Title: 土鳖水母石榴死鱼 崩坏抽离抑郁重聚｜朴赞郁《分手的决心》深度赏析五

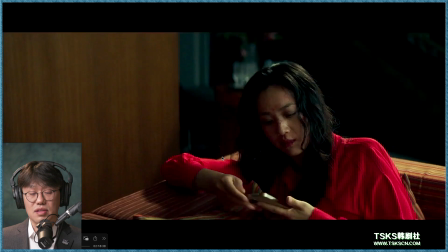(73:32)
然后这是他老公找了个信号打来因为他老公天天就是骗人钱
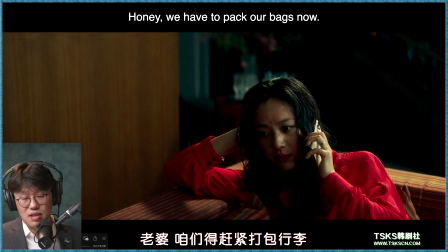(73:36)
到处都天天都得换信号是吧细节细节
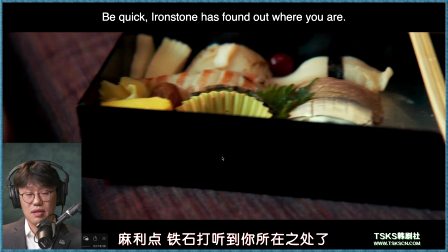(73:41)
这个时候再次交代一下寿司它也不是真的需要吃
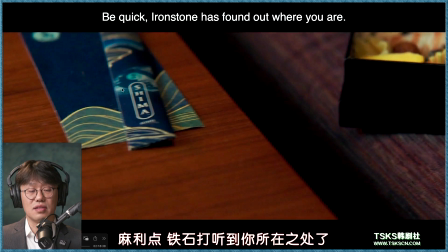(73:46)
而是我就需要这样的一个感觉这样的一个导的这种
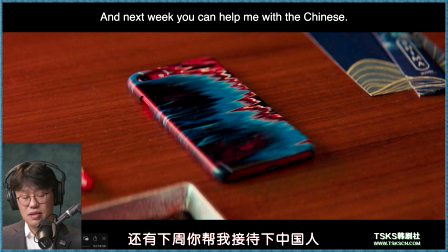(73:51)
让我回忆起来原来的事对吧后来当时酱油小鱼的瓶子也再次出现了为什么第一次的时候海骏挤了他自己的酱油吃其实那个时候瑞来并没有当时的两个酱油壶
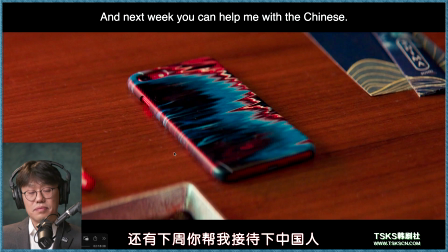(74:11)
一个是完整的一个是空的对不对他也要去学习另一个人了两个人就是互相请募的时候就是说他怎么做我也怎么做这是我觉得他大概是这个意思但是不是为了吃
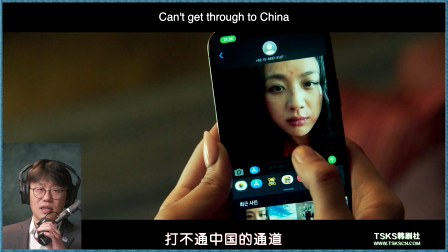(74:27)
就是说刚才和我说的那些一样什么是真正留在我们心中最重要的事绝不是吃喝玩乐绝不是这些化妆品绝不是那些假发
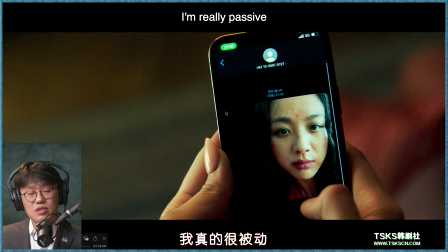(74:38)
这些家具这些豪宅那些东西其实在我们离开这个世界的时候你就知道那东西 means nothingOK
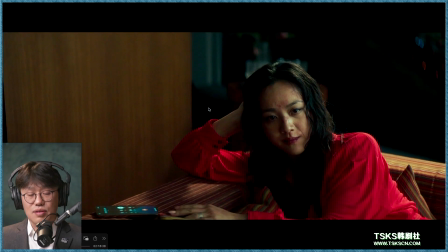(74:49)
然后他他这老公很奇葩真的是一点都不在意他是吧他也知道但是他还是要去让对方感受一下
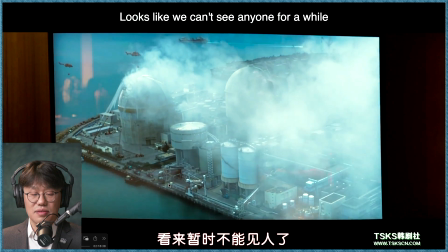(74:59)
你看我都被打成这个样子了然后就是要搬家
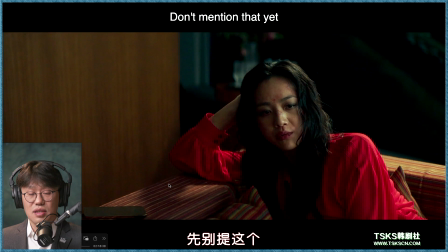(75:03)
对不对铺垫的同时就说咱俩之间没问题这他老公新老公问不用说doesn't really matter这事情还重要吗咱俩本身也不是说因为爱情结合的
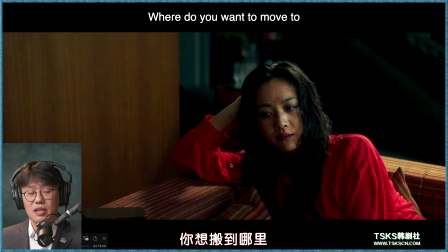(75:18)
对吧要搬家的问题搬哪就看电视剧看的对吧搬到核电厂附近去那不是在那拍的对吧电视剧在那拍的这个事情就为后来的情节埋下来了
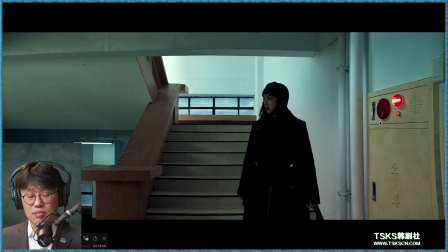(75:32)
继续用警报灯的红灯又是一种危险
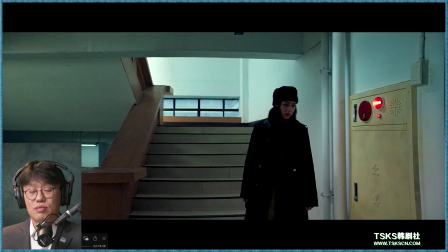(75:38)
他来的这个地方当然是危险的对海军来说也是一个很危险的事
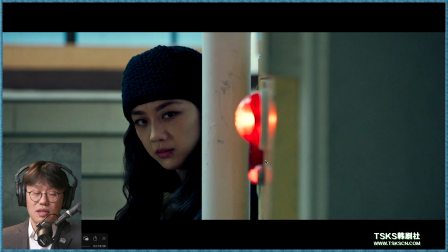(75:45)
挺坏的话其实我就特别不喜欢瑞来就是说这种人不择手段
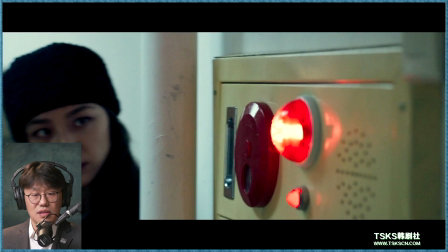(75:51)
为了要看到海军在哪这么个大楼这种大楼特别的土
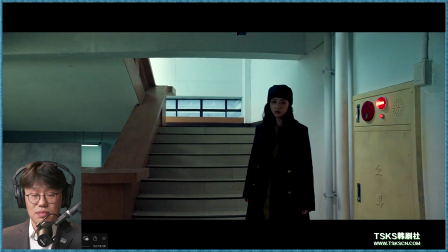(75:56)
对不对和釜山的不太一样很老的这种
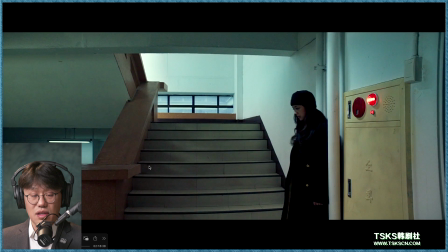(76:01)
感觉是苏联式的这种建筑里头你就看到我们小时候才有这样的楼我们小学就是这样的楼
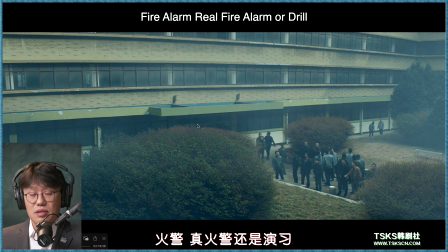(76:10)
你看这楼在外头还是大白天都是雾是吧然后一帮人你也不知道什么年代的感觉就是挺土的
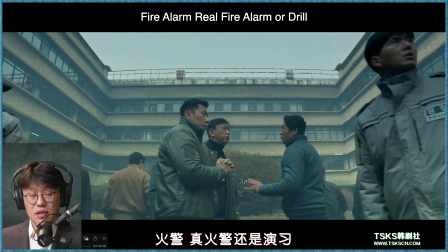(76:17)
土鳖然后这里头还有一个人在这我感觉这是为了讽刺基督徒
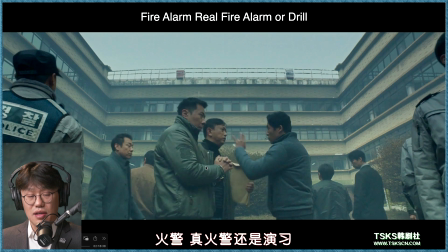(76:25)
还是或者其他什么信仰的人害怕上苍保佑
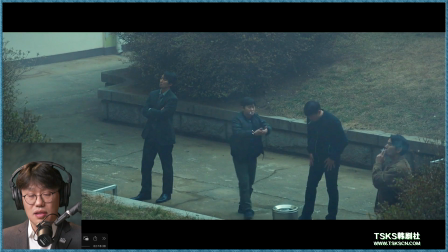(76:31)
吃饭了饭的人没他这手下跟谁人家都不爱搭脸这也把这个角色丑化得太厉害了他就完完全全是个comic relief
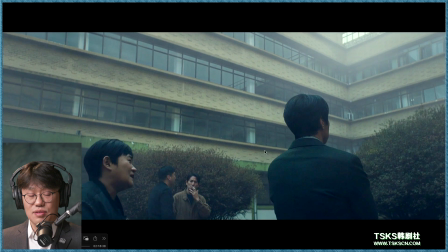(76:43)
不至于吧有这样的人吗他在讨厌你还能就这样就走掉
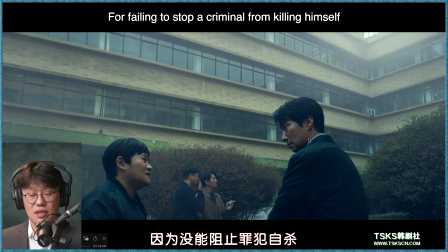(76:51)
警报出来之后大家就出来人家他也不抽烟他真能忍住他抽烟的事情真能忍住也是一个狠角色能戒烟的然后他就不知深浅的讲着
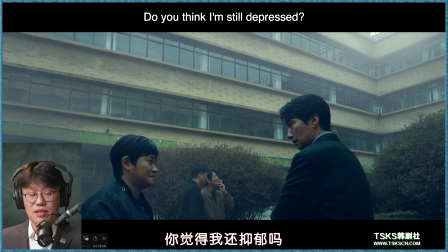(77:06)
你觉得我还抑郁吗然后他点点头我还觉得你还是抑郁的
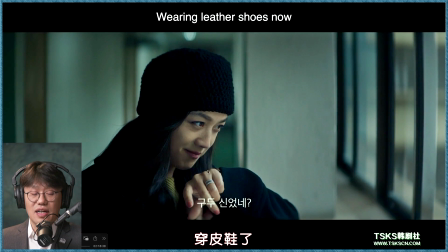(77:12)
我是因为睡不着觉穿皮鞋了这台词我真的不是很喜欢就是说他表演的这个方式我不喜欢但是这编剧没问题了
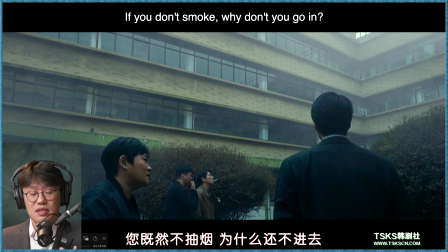(77:25)
他自己又开始记录他的那一面的东西了
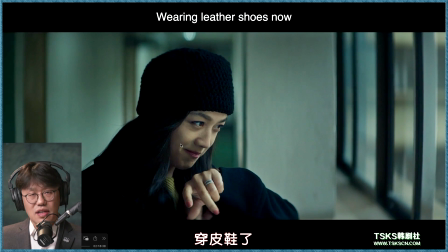(77:28)
他又瑞来现在试图去模仿原来的海军了海军原来就是有什么事就这么记他现在也用一个Apple Watch